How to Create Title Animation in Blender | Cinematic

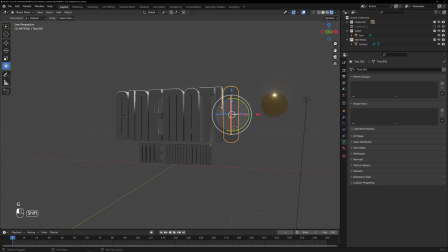Now, let's transfer the golden material to the cinematic text. First, select the cinematic text object, and then select the material. After that, press Ctrl plus L and choose Link Material. This action will transfer the material to the text.
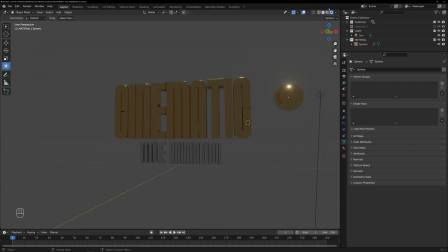Upon closer inspection, we might notice some errors in the material. To resolve this, we need to unwrap the text object.
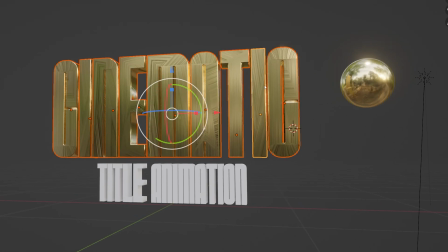Select the text object and enter Edit mode. Then press the U key on the keyboard and choose the Smart UV Project option.
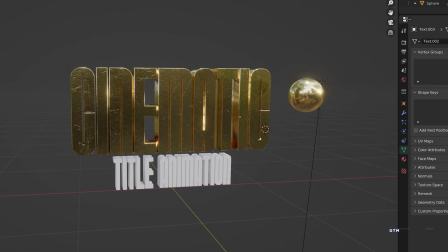If we unwrap it as a single object, it will not achieve the desired quality.
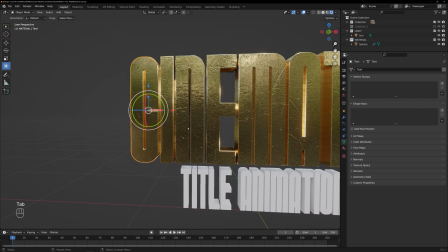Instead, we need to unwrap each letter of the text individually. By doing so, we will obtain a high-quality textured material.
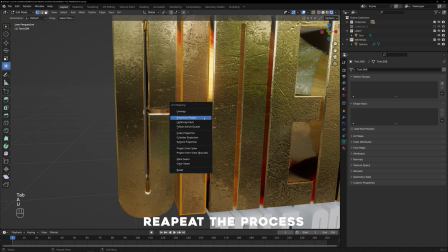Repeat the same process for the other texts as well.
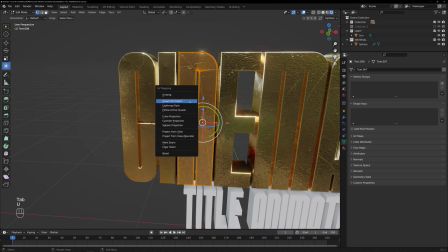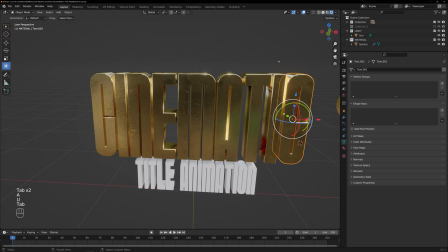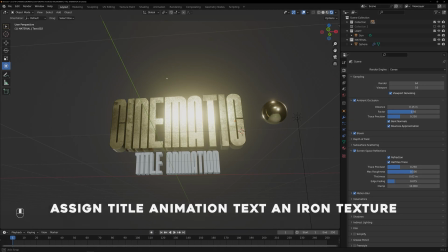Now let's give the title animation text an iron texture. To do this, start by duplicating the sphere
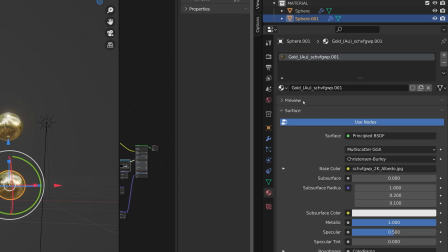and duplicate the material inside the material properties. Rename the duplicated material.
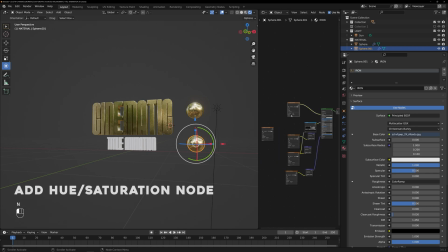Then, navigate to the shader editor and add a hue saturation node between the base color and shader node.
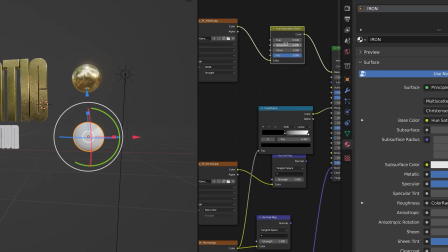Adjust the saturation value to create the iron texture.
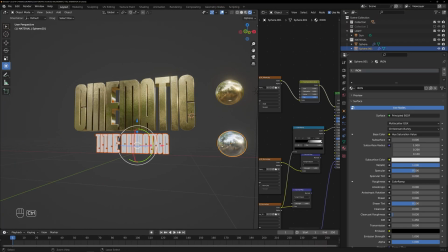Next, select all the text elements and select the sphere and press Ctrl plus L to link the material to the text objects.
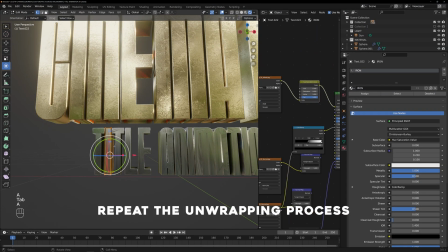Repeat the unwrapping process by selecting the object, entering edit mode by pressing the tab key, and then pressing the U key followed by choosing the Smart UV Project option.
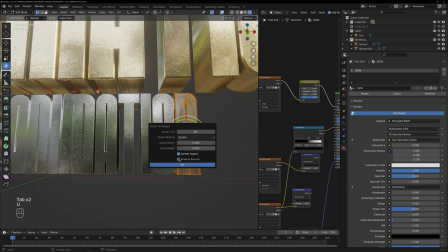After unwrapping all the text objects, it's time to focus on lighting and animation.
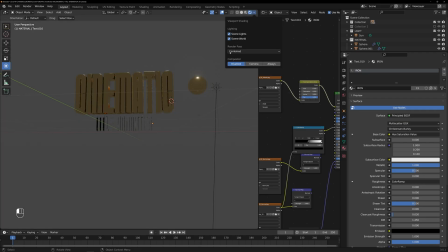We will do various lighting techniques to enhance the visual impact of our title animation.
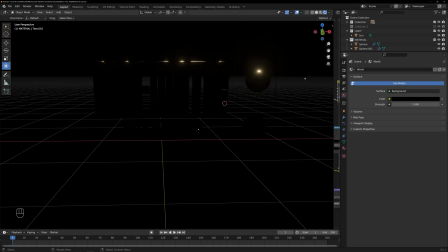Get ready to bring your composition to life with the power of lighting. Let's begin by setting up our primary light source, the sun.
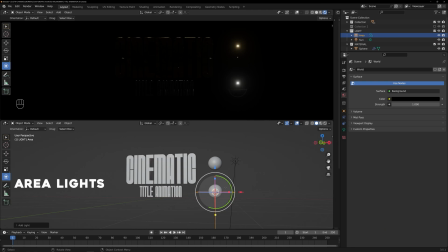Next, let's add some additional lighting using area lights. Area lights are versatile and can create soft and diffused lighting.
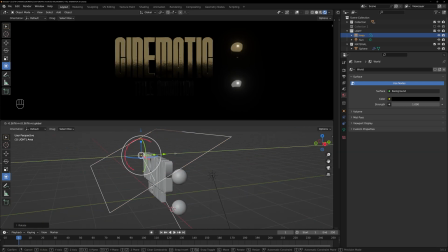Place area lights strategically around your scene to highlight specific areas and add depth to your title animation.
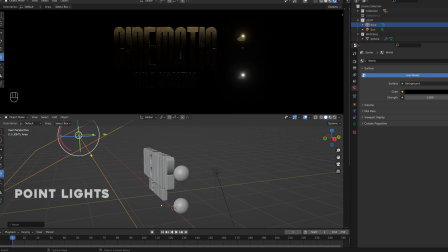Now let's introduce point lights into the mix.
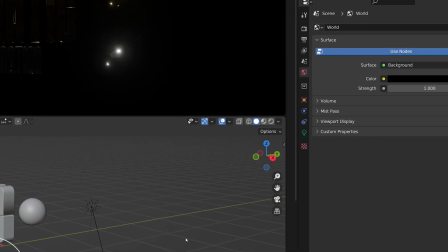Point lights emit light in all directions from a specific location, creating localized illumination.
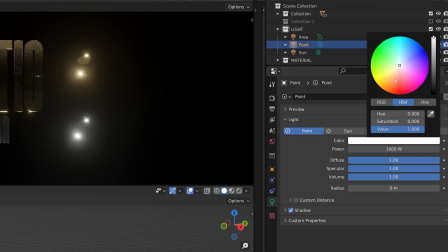Use point lights to add emphasis to specific elements or to create dramatic lighting effects in your title animation.
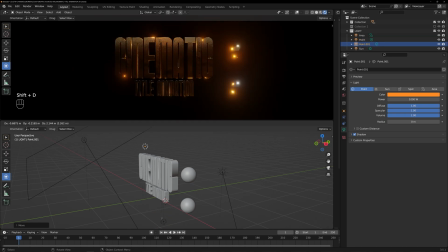Remember, the key to achieving realistic and visually appealing lighting is to experiment with different intensities,
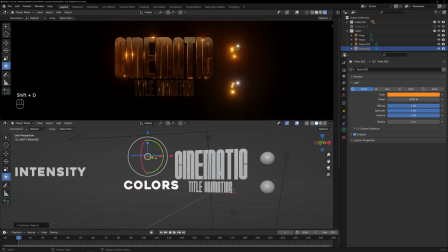colors, and placements of the lights.
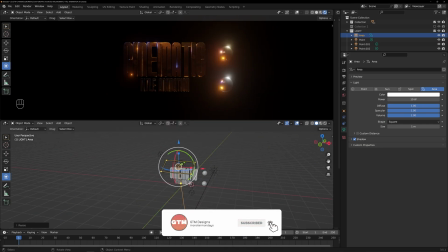Take your time to fine-tune each light source until you achieve the desired atmosphere and mood for your title animation.
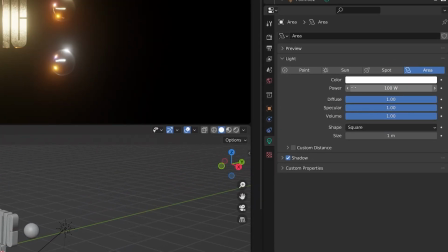As you work with the lights, don't forget to take advantage of the various light properties available in Blender.
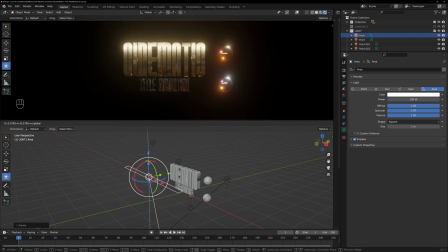You can adjust the color, fall-off, and shadows to further enhance the impact of the light.
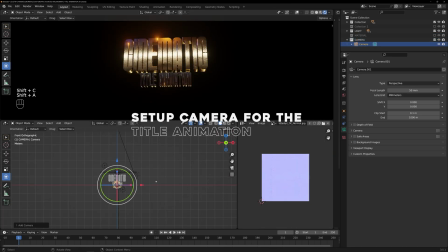Now it's time to set up the camera for our title animation. Press the 0 key on the keyboard to switch to the camera view.
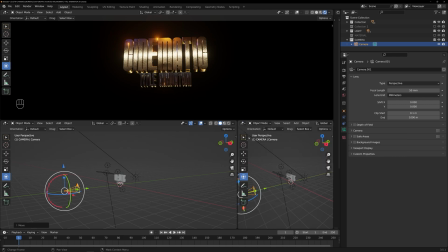From here, we can position the camera to centerize the text within the frame.
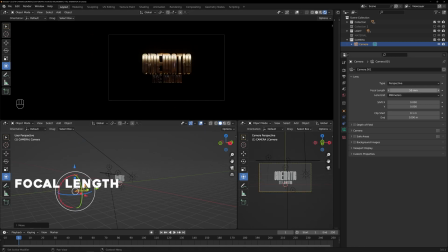Go to the camera settings and adjust the focal length value to achieve the desired angle and composition. Once we have set up the camera view, we will have a clear frame to work with. Now, let's focus on adjusting the lights to make the text pop once again.
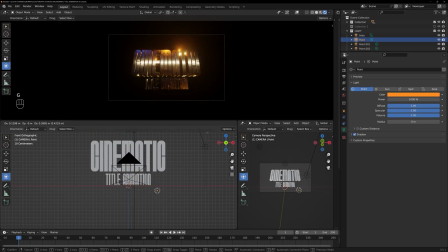We will play with the position of the lights to create a dynamic effect and make the title stand out.